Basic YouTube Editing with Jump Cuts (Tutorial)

What's up everyone, today we're gonna go through a simple how to edit a video. Very simple, like jump cuts, how to know what to cut out, where to cut stuff. I'm gonna take the video that I released just earlier today about how long should a YouTube video be, and I'm gonna edit that with you guys and point out what I'm doing, and this is very important in getting a YouTube video down to a good length.
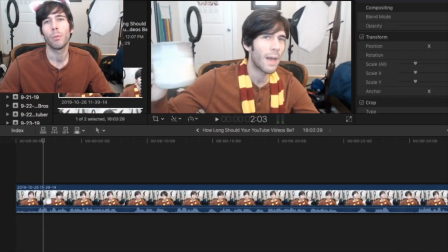(0:28)
So let's go over to Final Cut Pro, because I'm a pro. It's a little confusing because I'm wearing the same shirt, but me in the video, I've got the scarf. Me editing, I've got a unicorn horn. So that's the difference there. So this is the raw footage from earlier.
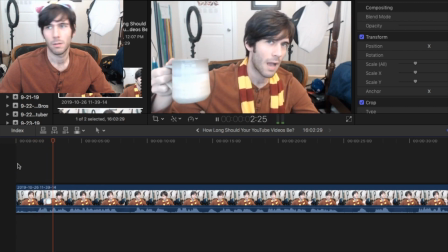(0:49) Welcome back to class, everybody.
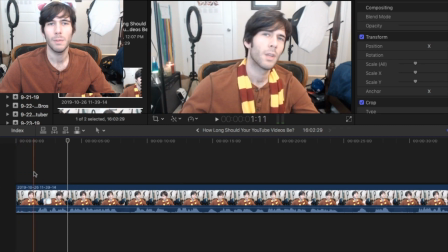(0:51)
So there's the point at the beginning where I'm just like looking around, doing my head bop, doing my hair toss, check my nails. So we're just going to cut that to right before.
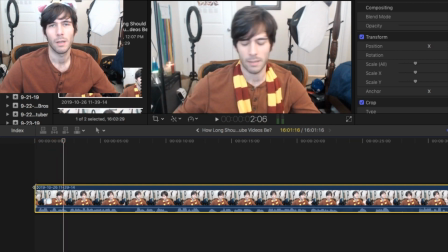(1:06) Welcome back to class everybody.
There we go. So you want to just jump right into things. You want to start talking more or less as soon as the video starts.
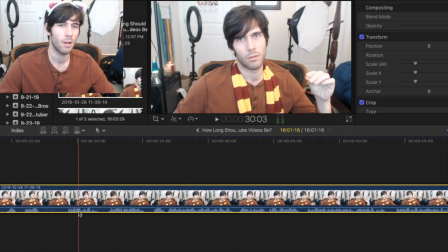(1:16)
You see this blue thing down here. That's the audio. If you didn't know, that's the waveform. waveform.
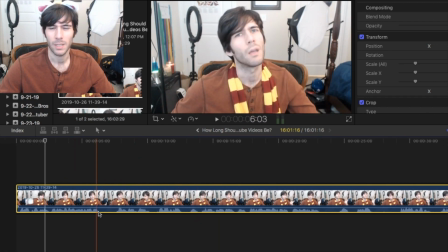(1:22)
Well, that's not exactly a waveform, but you get what I'm trying to say. That's the audio.
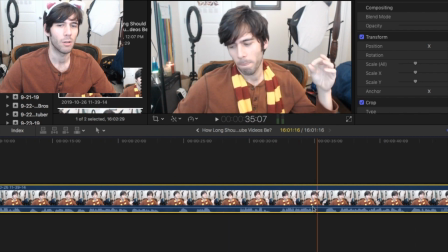(1:28)
So you can see where you stop talking, where there are breaks. Some people get annoyed, especially I got this a lot when I first started making videos. People are like, I don't like all the jump cuts. And it's like, well, I think you'd like it less if there weren't jump cuts cutting out the huge pauses that I leave that you could drive a dump truck through.
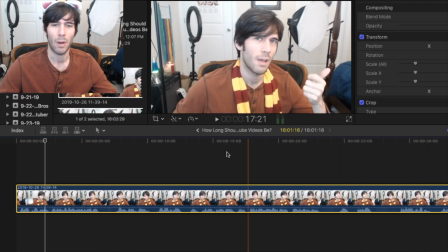(1:46)
So let's just go through and listen to some of these pauses and see if I can cut stuff there so
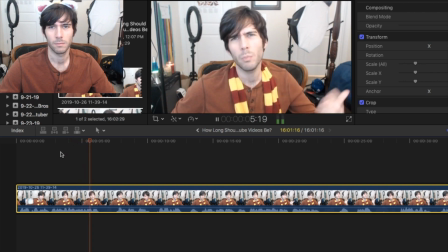(1:50)
yeah it was about how long should your YouTube videos be five minutes ten minutes these are judgment calls because I could cut that or I could leave it as a dramatic pause five
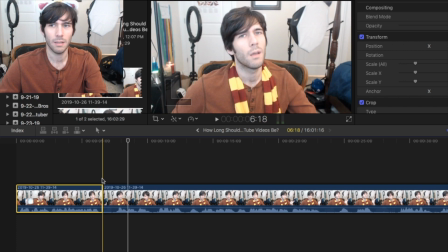(2:04)
minutes you can always just see what does it look like so what I'm doing is I'm going in and I'm cutting it I'm being a little sloppy with these videos but you don't want to cut it too close but I'm just cutting it naturally after the word ends then I'm coming and I'm
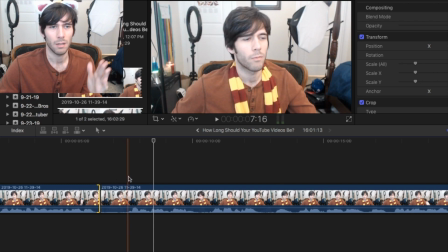(2:21)
cutting it right before the next word begins and I'm using keyboard shortcuts the Apple button plus B makes a cut and then the alt button plus left bracket the open
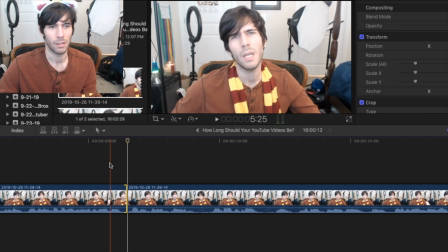(2:36)
bracket makes the cut and cuts everything before it to the last cut but let's see what that looks like.
YouTube videos B, five minutes, 10 minutes, 20 minutes.
It's a judgment call. Is that better than having a pause? I don't know, but we'll keep it, we'll go with it.
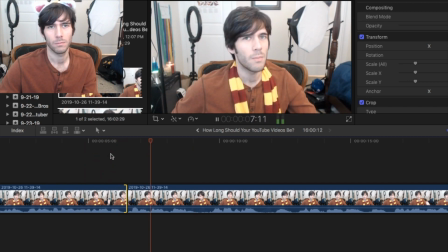(2:54) YouTube videos B, five minutes, 10 minutes, 20 minutes.
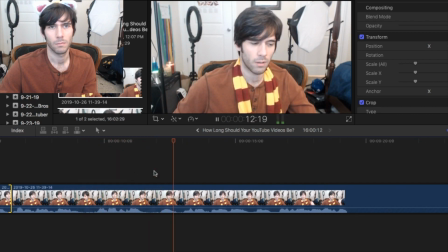(2:58) Let me start off first of all with something like a zen koan.
Now, don't, I wouldn't cut right there.
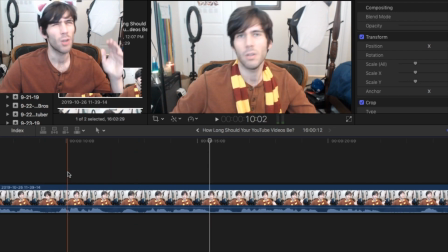(3:06)
Like you could, you could if you wanted to. generally don't cut in the middle of a phrase or a sentence. Try to cut between phrases where naturally the grammar of the sentence would allow for some kind of separation,
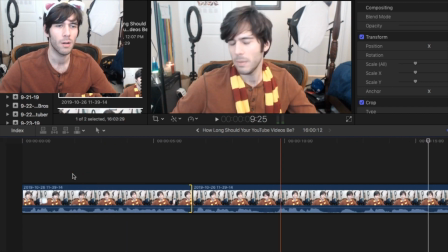(3:23)
whether it, you know, the different parts of speech right there. So before, how long should your video be? Five minutes, 10 minutes, it's like two different phrases.
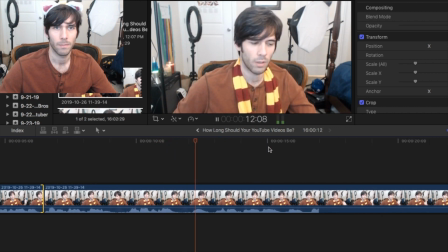(3:34) But here, let me start off first of all with something like Zen koan.
There's... that's one phrase. I can't cut it without it looking really weird. I... let me just show you what that looks... it's only cutting out about, I don't know, half second.
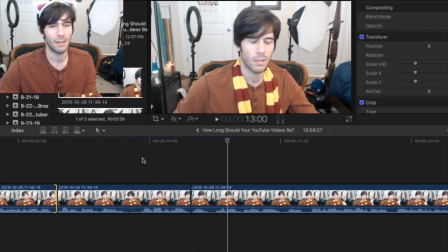(3:50) Let me start off first of all with something...
I mean it's not egregious but I don't like it so I just leave in the pause, you see? So here's another big pause. Let's take a look at that one.
And as short as it can and be what, it should be what.
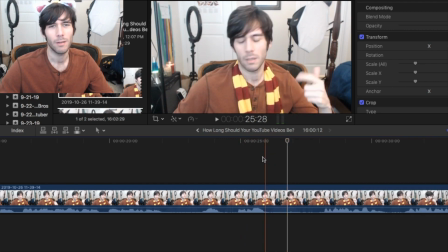(4:08)
Make myself laugh.
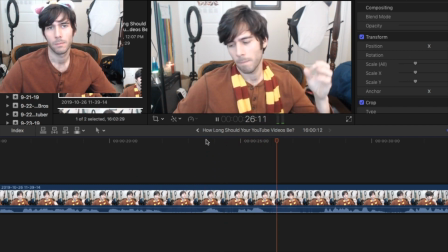(4:10)
Let's just keep what, it should be what.
It depends on a multitude of.
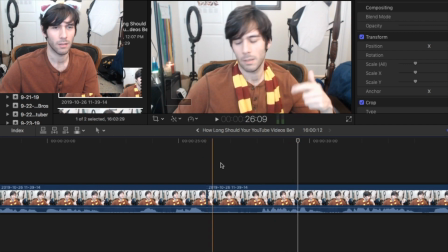(4:17)
Okay, so that's a huge pause that you can just cut out right there. Usually what I do is I leave more room at the end of the last one, of the last sound I made, and then cut it right before. so it's a much closer cut on the the one you're going into
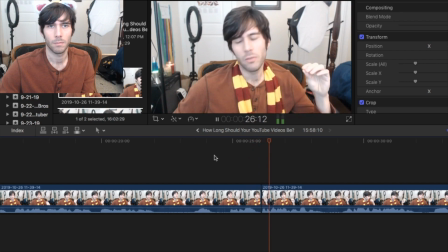(4:34)
it should be what it depends on a multitude of factors because if you if you leave these is kind of longer it doesn't look as good so I'm gonna let's make this a less tight
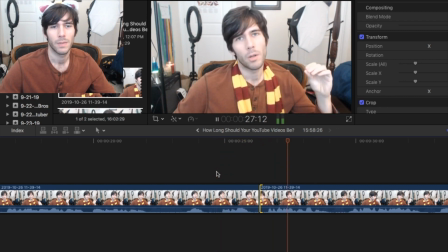(4:48)
cut and see what it looks like it should be what it depends on them all I don't like I don't like seeing a cut and then it depends on them so that's why I just go it should be what it depends on a multi
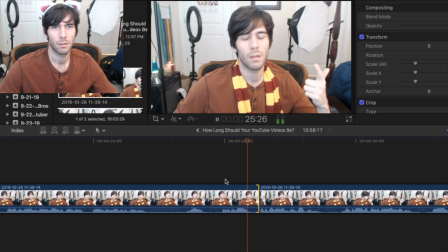(5:02)
you could even leave that long it should be what it did no you can't never mind now this this pause here as it can be what it should be what I could cut it where this it's not just voice it's
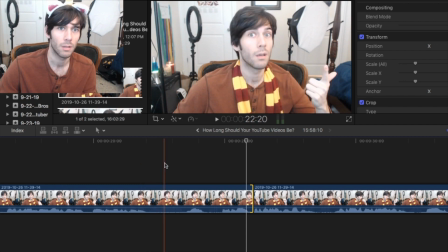(5:21)
not just the words it's also the facial expressions so you see I make a I'll make a face. Could you cut it from here to it should be what and as short as it can be.
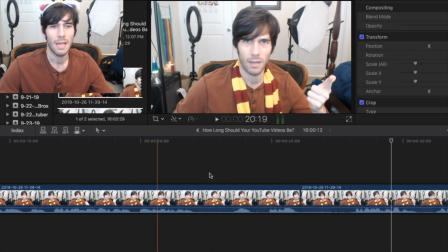(5:37) It should be what.
No, I don't like that. So we're just it's a pause, but we're just going to keep it in there to uh you don't have to cut every pause there.
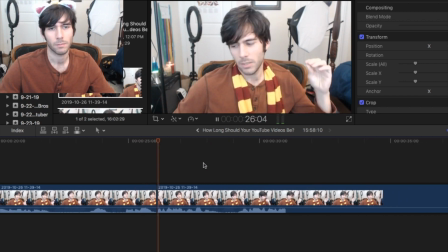(5:49) It should be what factors.
first of all what so there's one where i could make another cut two phrases unnecessary
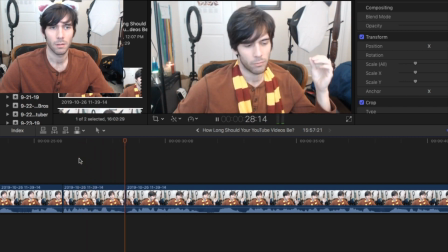(5:59)
pause in the middle a multitude of factors first of all what kind of video are you making
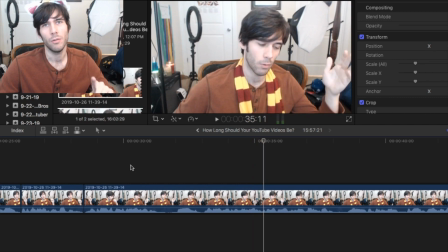(6:06)
and some videos need to be shorter than others here's an edit that i bring up in this video that i'm editing you see i say and and you can cut that we'll go from straight this this video that I'm making right now is gonna be a pain to edit.
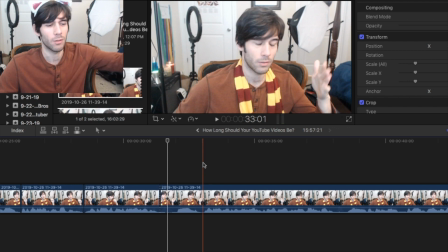(6:22)
What if I just kept making videos, showing how to edit videos, showing how to edit videos, and I did it like 10 times removed?
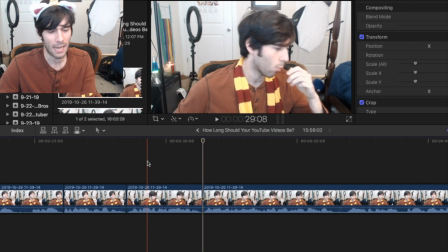(6:28)
Whoa. So let's see what it looks like cutting out the and. When you're speaking, you think you need to say it, but you don't need to.
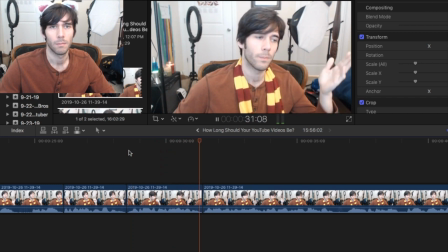(6:35) First of all, what kind of video are you making? Some videos need to be shorter than others.
See, you don't need the word and there. So just, so if you have these pauses, things that would otherwise be pauses that you're filling up with a word, like, and,
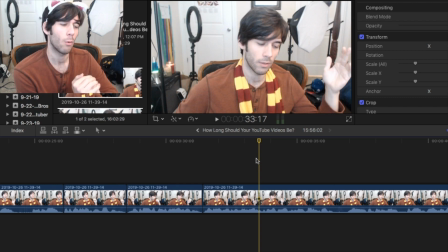(6:50)
now, so, then, you can cut those out. I wouldn't do it if it was right before, if it was like, and you need to blah, blah, blah. Sometimes you can.
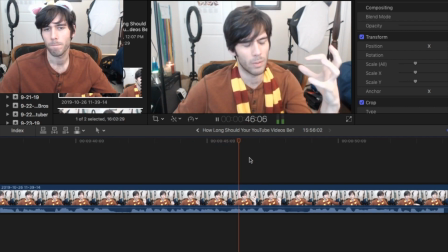(7:01)
Sometimes you can make those really, really precise edits and get in there, but going a bit more in depth into the reasons why things help.
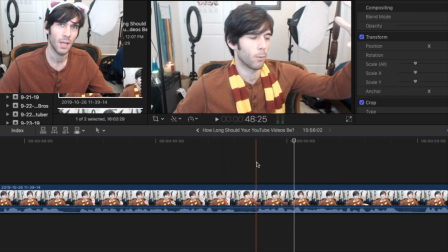(7:10)
Here's one that's not on a phrase. Like, I just had to breathe. You know, sometimes when you breathe, A bit more in depth into... Let me try cutting that and see what it looks like. Sometimes you can get away with these, and I do it a lot if I breathe in a weird place,
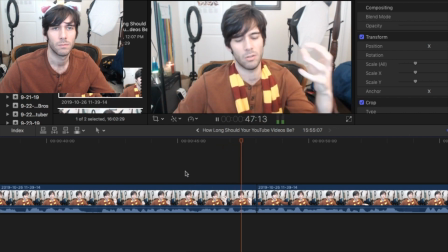(7:27)
but that's going a bit more in depth into the reasons why I think...
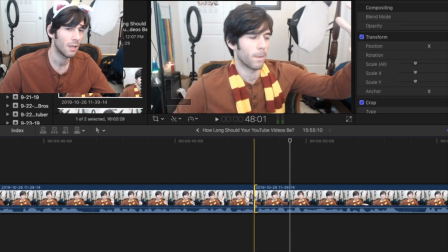(7:33)
I don't love that. Sometimes you need to loosen up the edit a little bit if it seems too weird.
Going a bit more in depth into the reasons why...
That's better, see?
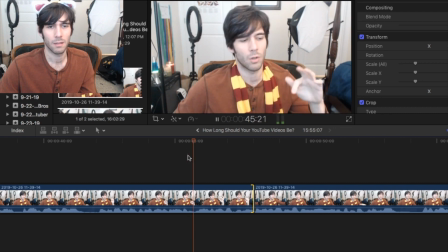(7:47)
It's subtle, like the difference between going a bit more in depth into the reasons why. See that, we're going to redo to make that cut longer.
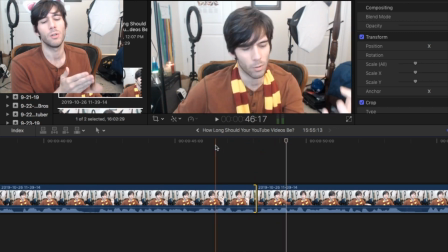(8:00) More in depth into the reasons why.
It just looks more natural. The thing is when you're doing these jump cuts, all of a sudden your body moves to a different place, which works better if it's like, there are certain jumps that work better than others.